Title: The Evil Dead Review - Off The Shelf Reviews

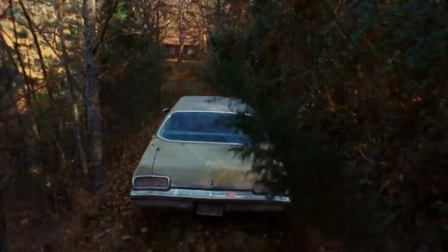Then you have that awesome, I was re-watching it, that awesome quiet drive of the car towards the cabin. I do love the fact that they also just passed Sam Raimi and Rob Tapper hitchhiking on the road. Just waving at the camera.
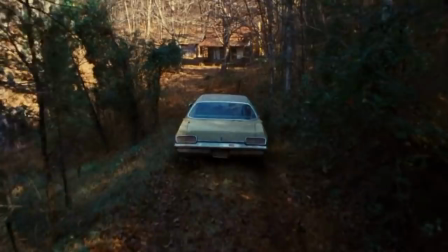But yeah, that slow POV drive as it goes through and you've got the branches hitting the camera as it goes in.
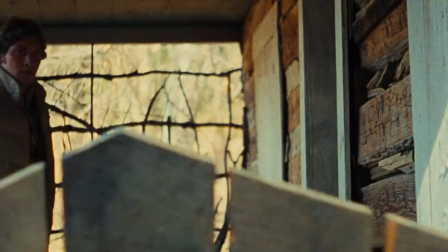It's almost like the trees are attacking the audience as they drive up to the cabin. And it's so very creepy because when they get out of the car, they're sort of a little bit laughing and joking, passing their luggage around,
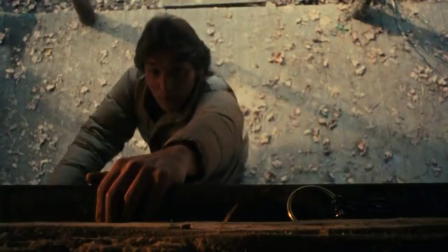but it's that swing just methodically banging into the side of the cabin, which eerily stops as soon as he puts the key in the door. And it's just like, and then the music, you become aware of the music, that sort of creepy piano that just sort of underlines everything. And it's not forefront throughout the film for the most part, but it's very subtle in places when it needs to be. Yeah. And fantastically, they also play with silence to an incredible effect. Yeah, this is it. I mean, as an independent film, they didn't have access to studios and all the audio things that they'd really need to make the film, you know, stand out.
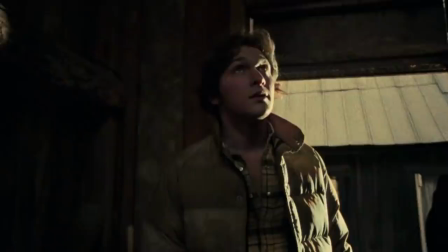So having these long, quiet sequences, just following Scotty as he walks around the cabin and he looks around and the dust is flowing.
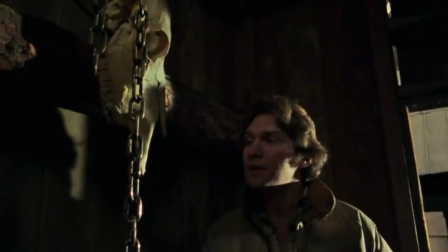Very reminiscent of Texas Chainsaw Massacre, especially with all the chains and bones and stringy bits hanging around.
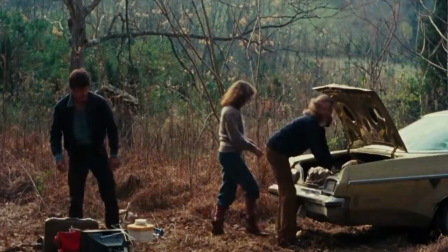Yeah, and yeah, he walks around and he looks at the work shed, you know, and yeah, and then you cut back to everybody outside and they're all laughing and joking. I do like that bit where Campbell takes the bag to the gut and then takes one to the head. That's where it begins. Oh, you bastards.
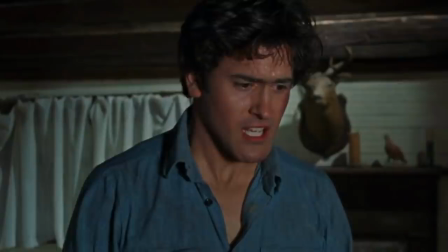Why are you torturing me like this? Why?
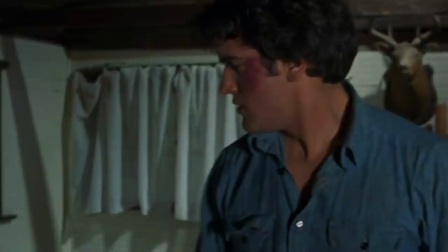Ashley J. Williams, for me, is one of the most iconic characters of cinema.
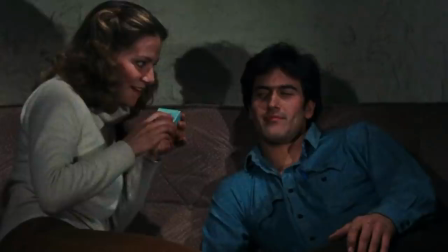Absolutely. Basically. I mean, I wanted to say horror, but as the other two sequels would come out, it's not really just focused on horror for the Evil Dead trilogy.
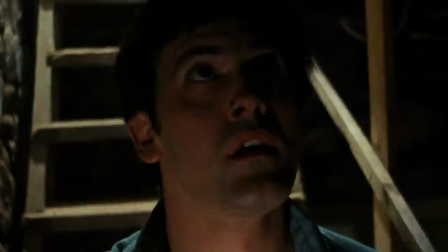But, yeah, Ash, in this film, he is just...
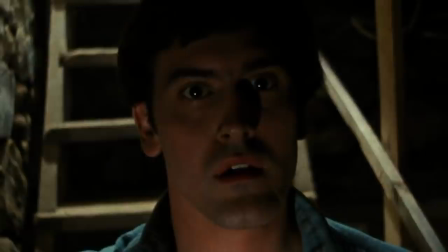He's kind of a weak teen.
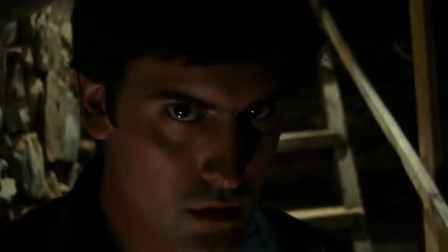But it's weird contrast because we'd be so used to weak
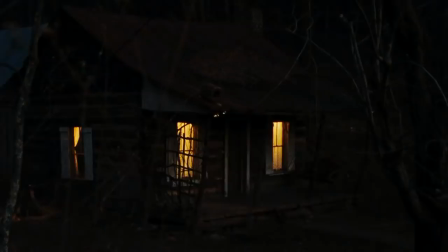female characters up at this point who are being chased by the monster constantly or running around. You know, that as the film progresses, the evil starts to make its presence felt.
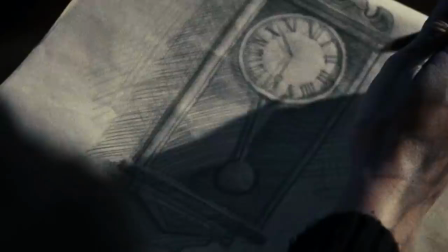And Ash's sister Cheryl is the first one to really get noticed by it.
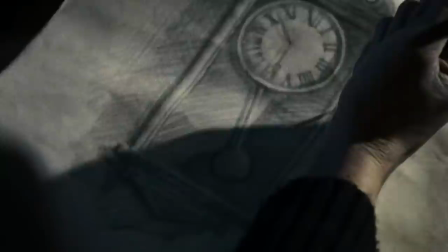The evil starts to make its presence felt to Cheryl by, you know, forcing her to draw
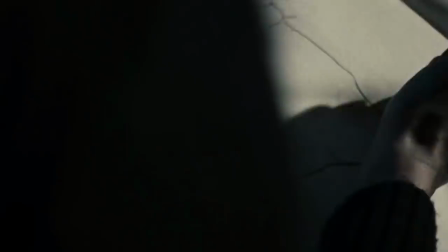what we would later come to know as the Necronomicon and telling her basically to join us.
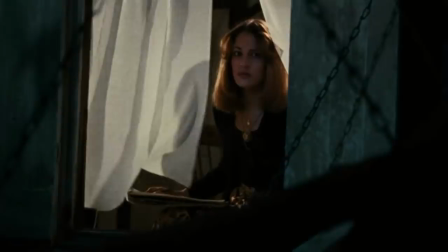Always love that. Those two words, that deep voice.
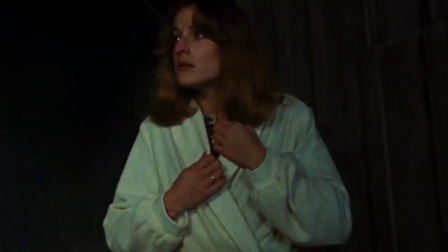If I'm in the middle of the woods, staying in a cabin, and somebody plays that, I'm reaching for the shotgun.
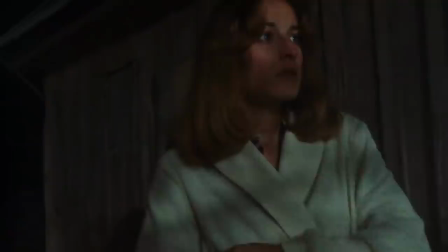Just don't ever play that trick on me. As we further progress, she is lured out.
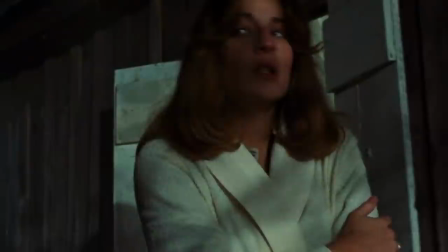She's lured outside. And you sit there, as a fan of horror movies, you've probably seen 1,000 horror movies up to this point before you watched Evil Dead.
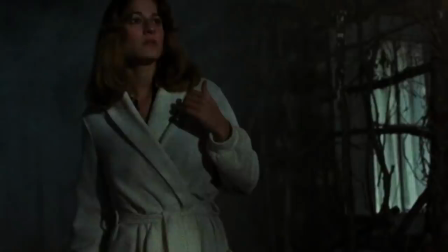But obviously, going back in the day, you wouldn't have had all these rules to follow.
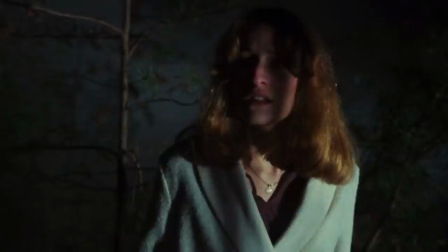And so watching her just kind of put on her dressing gown and wander outside like...
I heard you. I heard you in the cellar. I know you're there.
You'd be like, what's there? Yeah. What the fuck is coming? Go and get the others, you know, anything.
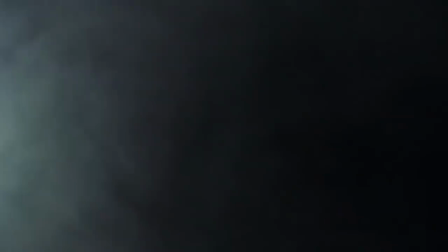But I guess it's the evil. It's the force that's bringing her out.
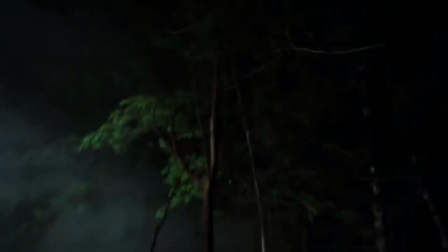I'm guessing it's manipulating her mind somehow. Yeah, it's the only way I can sort of excuse her behavior here.
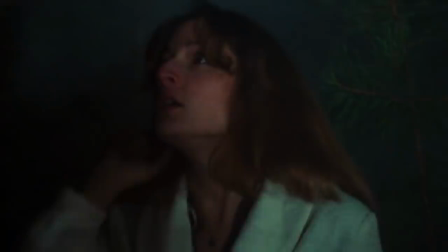Well, I mean, she is hearing voices and... Well, she already got possessed and somehow by drawing the book, so...